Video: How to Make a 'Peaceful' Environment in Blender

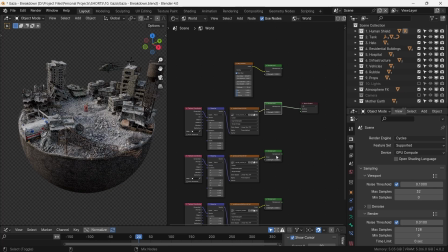This will be the main heavy lifter. We can try out different HDRIs with the rotations that look best from our camera angle.
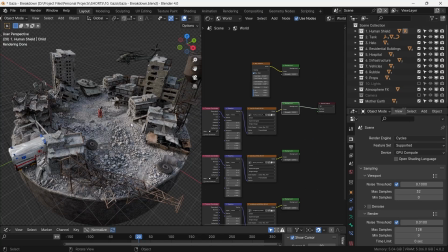Eventually, we settle up on this setup. We also want to highlight that there is a human shield present in the area.
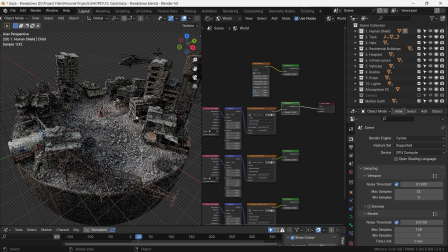Therefore, we'll introduce an area light from the same direction as the light from the HDRI.
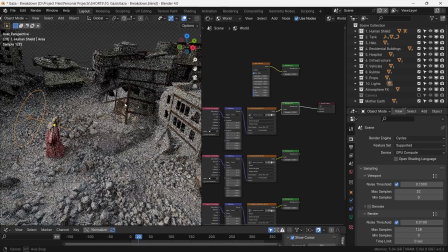We will then add some remnants of lights left in the building, and with that, we are all set for rendering.
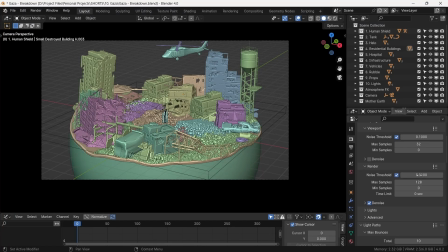We set samples at 128 with denoising and motion blur on for the rotor blades. The background set as transparent, we start the render.
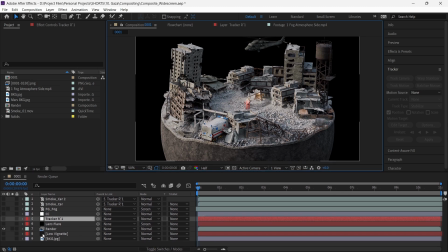This render is then brought to After Effects for some compositing. In here, we first add a background with a camera lens blur and animate it according
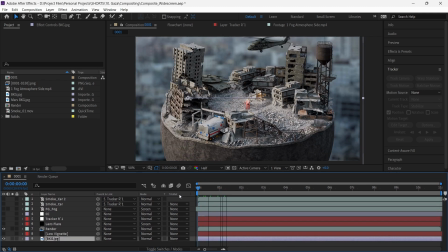to the rotation of our sphere. a low vignette to block out excess brightness. We then track the movement of the car to add some smoke coming out from it, showing the recent treatment it has received. After it's tracked, we parent a stock video of the smoke with the tracker.
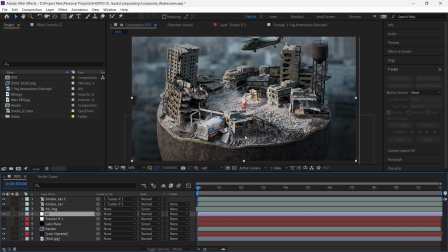We do a small amount of color correction to just increase the contrast and bring more focus to the center. We then add a lens flare to simulate the dying sun.
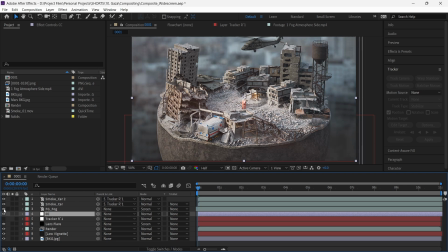With 2D foreground layer to add atmospheric haze, we complete the composite.
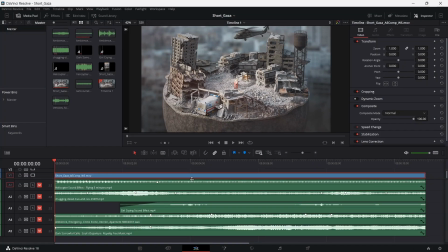In the sound design in DaVinci Resolve, we add the sounds of rotors, the revving gas-hungry engines of the tank,
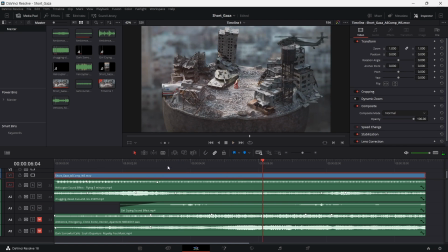the wails of freedom as she loses her sons and daughters, ambient sounds with distant sirens of ambulances,
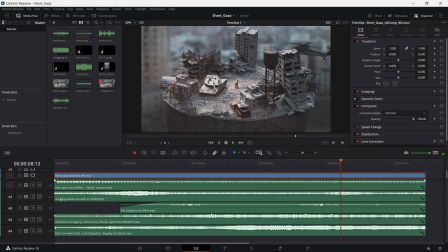and finally, a thought-provoking soundtrack that might wake us up to reality.
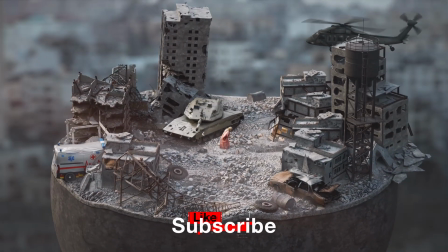And with this, we've finally achieved the environment of absolute and everlasting peace and security.
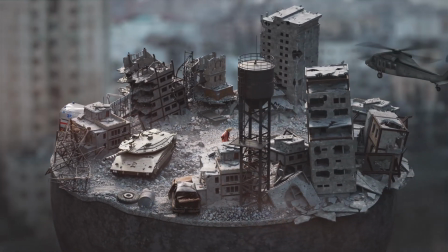Like and subscribe if you learned something, and I will see you soon. Farewell.